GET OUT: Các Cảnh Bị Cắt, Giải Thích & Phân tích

Get Out, tác phẩm ra mắt đầu năm 2017 của đạo diễn Jordan Peele, có lẽ đến thời điểm hiện tại cũng không cần phải giới thiệu nhiều nữa. Video đến khá trễ này của chúng mình cũng không phải để dành tôn vinh rằng tại sao các bạn phải xem Get Out, đó là việc dành cho những thành công mà phim đã có được. Mục đích của video này đến từ phía phim là để đi sâu vào Get Out, tiến vào những cốt lõi, những ý tưởng mà đạo diễn Jordan Peele đã gài gắm vào kiệt tác giật gân của thế kỷ 21, để có thể biết được rằng điều gì đã khiến Get Out thắng một giải Oscar cho kịch bản xuất sắc nhất, cũng như biết được rằng tại sao phim đã được sử dụng để giảng dạy tại các trường đại học của Hoa Kỳ, đặc biệt là ở những ngành liên quan đến chính trị, xã hội và điện ảnh. Tất nhiên, chúng mình sẽ tiết lộ toàn bộ nội dung của Get Out, nên nếu các bạn chưa xem phim, hãy tắt ngay video này đi, bật Get Out lên xem rồi quay lại cũng chưa muộn đâu. Còn nếu các bạn đã xem Get Out rồi hoặc là không quan tâm đến spoiler, mình là Linh, chào mừng các bạn đã đến với phim và chúng ta bắt đầu thôi.
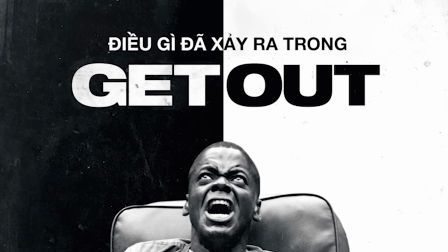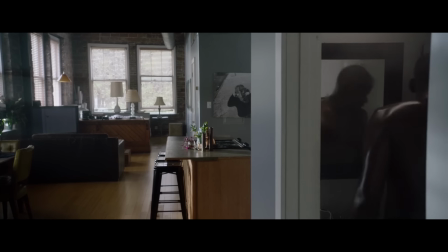Trước khi có thể đi sâu hơn vào những ý nghĩa trong phim, chúng ta hãy cùng điểm qua những việc gì đã xảy ra ở Get Out.
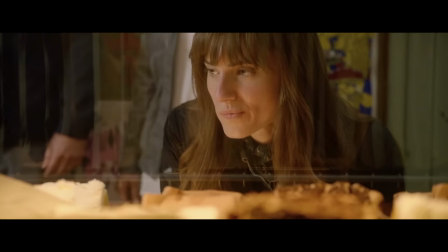Vì phần này là bước đệm cho những ý quan trọng hơn ở đằng sau, nên mình sẽ chỉ đi qua nhanh thôi nhé.
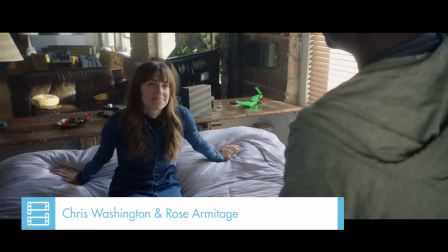Chris Washington, nhân vật chính của phim, cùng Rose Armitage, bạn gái, đi tới thăm nhà của cô ở ngoại ô thành phố.
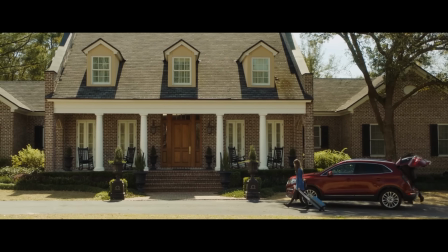Tại dinh thự Armitage, Chris dần phát hiện ra những điều không hề bình thường một chút nào.
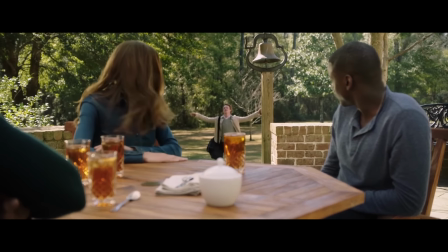Gia đình bạn gái của Chris thuộc một nhóm kín những kẻ chuyên bắt cóc rồi tẩy não người da màu để trao đổi, buôn bán cơ thể như những mặt hàng.
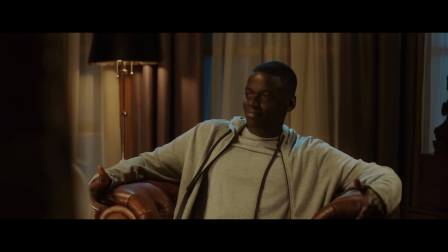Mẹ của Rose, Missy Armitage, có nhiệm vụ thôi miên nạn nhân, kìm nén tiềm thức của bọn họ dưới The Sunken Place.
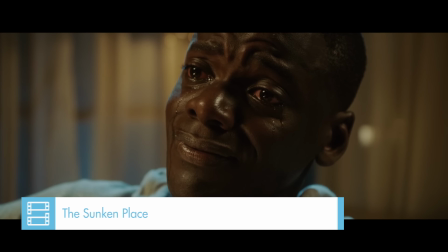Còn Dean Armitage, bố của Rose,
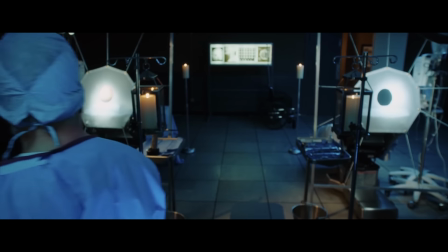có nhiệm vụ thực hiện những ca phẫu thuật chuyển đổi não bộ của người mua hàng sang cơ thể người da màu mới mà họ cho là thượng đẳng hơn.
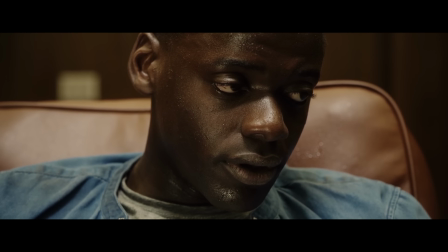Chris dù có cảm giác rằng điều gì đó ẩn khuất đang xảy ra, nhưng anh vẫn bị Rose lừa rơi vào chồng của nhà Armitage.
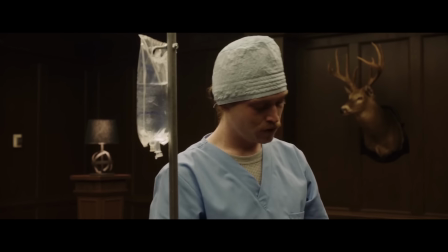Ở cuối phim, bằng trí thông minh cũng như sự dũng cảm của bản thân, Chris đã thoát khỏi căn nhà kinh dị cũng như giết hết những thành viên trong nhà Armitage.
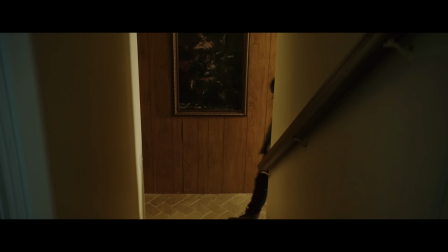Cốt truyện của phim khá thẳng, tuy nhiên điều khiến Get Out trở thành một tuyệt tác chắc chắn không phải là cốt truyện mà là những ý nghĩa ẩn sâu bên trong cốt truyện đó. Chính vì vậy mà tiếp theo, hãy cùng mình đi qua các nhân vật quan trọng nhất để biết rõ được mục đích xuất hiện của mỗi người trong câu chuyện là gì. Và có lẽ không thể bắt đầu với nhân vật nào hợp lý hơn ngoài Chris Washington, nhân vật chính của bộ phim.
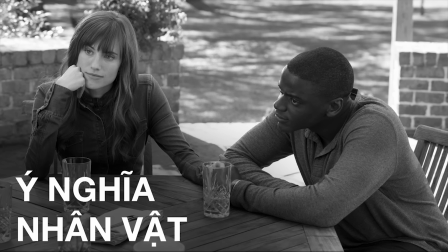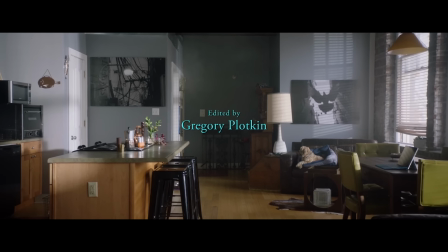Ở những phân cảnh đầu tiên trong nhà Chris, đạo diễn Jordan Peele đã cho chúng ta thấy khái quát phần nào câu chuyện anh đã trải qua, cũng như sẽ trải qua.
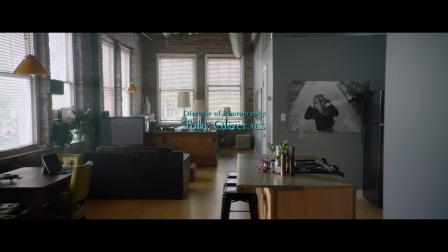Chris là một nhiếp ảnh gia, anh nhìn cuộc sống qua lăng kính mà chỉ một mình anh có. Vậy những thứ Chris lựa chọn để hướng thế giới quan, hướng máy ảnh tới là gì?
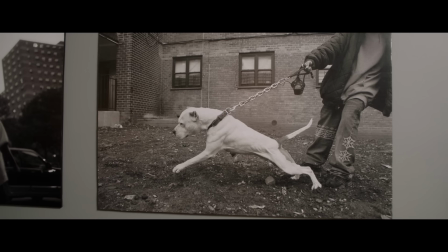Qua những bức ảnh được treo trong nhà nhân vật chính, chúng ta có thể biết được những thứ mà anh luôn quan tâm tới, đó chính là cuộc sống của những người da màu ở nước Mỹ, những khó khăn mà họ, hay chính anh, đã từng phải trải qua trong cuộc sống.
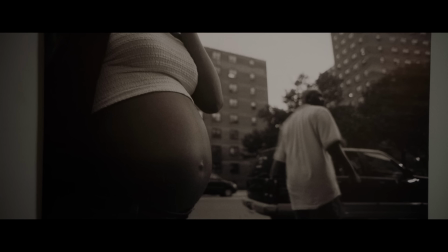Đặc biệt ở khung hình này, chúng ta có thể thấy một vấn đề rất đáng chú ý trong cuộc sống của cộng đồng người da màu, hình ảnh người đàn ông quay lưng vào chiếc bụng bầu của người phụ nữ.
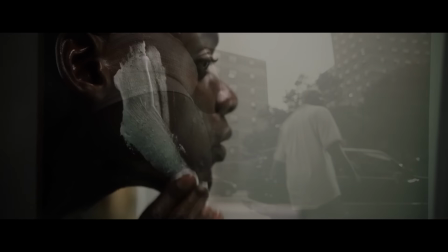Tuy nhiên, mình xin phép nói rõ vấn đề này hơn ở phần sau của video. Ở cảnh đầu tiên, chúng ta nhìn thấy Chris Washington đang bôi kem cạo râu trắng lên mặt.
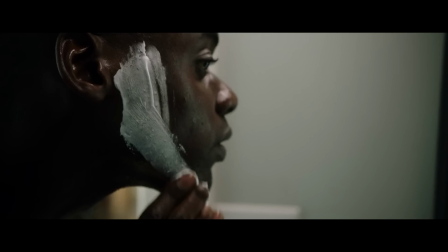Trong một bộ phim ẩn chứa nhiều tầng lớp ý nghĩa như Get Out, mọi khung hình đều có ý nghĩa.
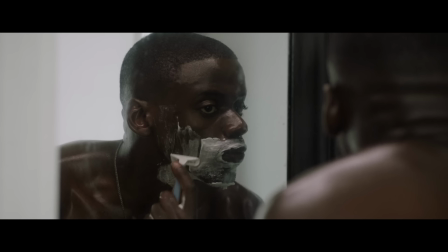Đạo diễn Jordan Peele đã chia sẻ rằng việc Chris làm cho khuôn mặt trắng dần lên chính là cột mốc đánh dấu những gì anh sắp phải trải qua ở phần sau của Get Out. Anh đang trên con đường trở thành một người da trắng qua việc bị bắt cóc rồi phẫu thuật chuyển não bộ.
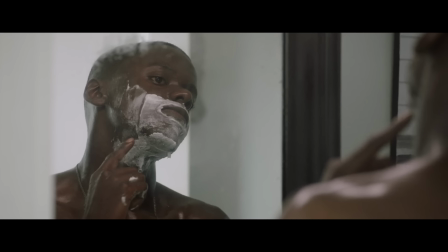Cũng trong cảnh này, Chris đã vô tình cắt vào mặt khi dùng dao cạo râu, giống như việc trắng hóa của anh ở cuối phim cũng sẽ khiến Chris phải đổ máu.
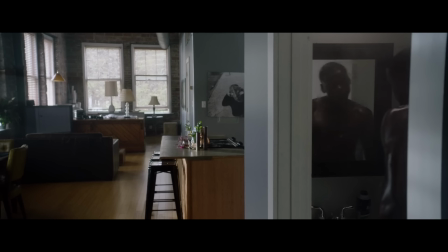Ngoài ra, cũng trong phân đoạn đầu tiên mà Chris xuất hiện, anh xuất hiện trên nền bài hát Red Bone của Childish Gambino. Tuy nhiên, lời bài hát đầu tiên được cất lên không phải là những câu mở đầu của Red Bone, mà thay vào đó, chúng là Stay Woke hay Hãy Tỉnh.
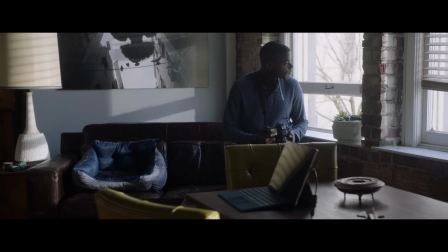Tượng trưng cho nhân vật chính của chúng ta là một người tỉnh táo. Anh có khả năng nhận ra những gì sai về xã hội hiện giờ, cũng như có thể nhận ra những điều bất chắc chuẩn bị xảy ra rồi trốn thoát, khác với những nạn nhân trước.
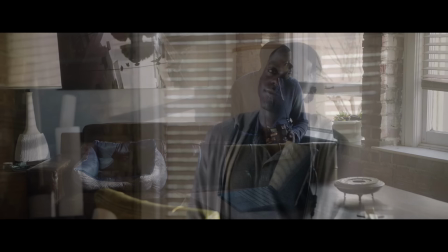Có thể nói,
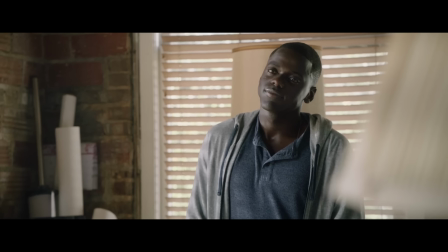Chris Washington là đại diện cho góc nhìn của chính đạo diễn Jordan Peele về vị trí người da màu trong xã hội Mỹ nói chung và vị trí người đàn ông da màu trong gia đình nói riêng. Nhân vật thứ hai mình muốn đi qua đó chính là gia đình Armitage.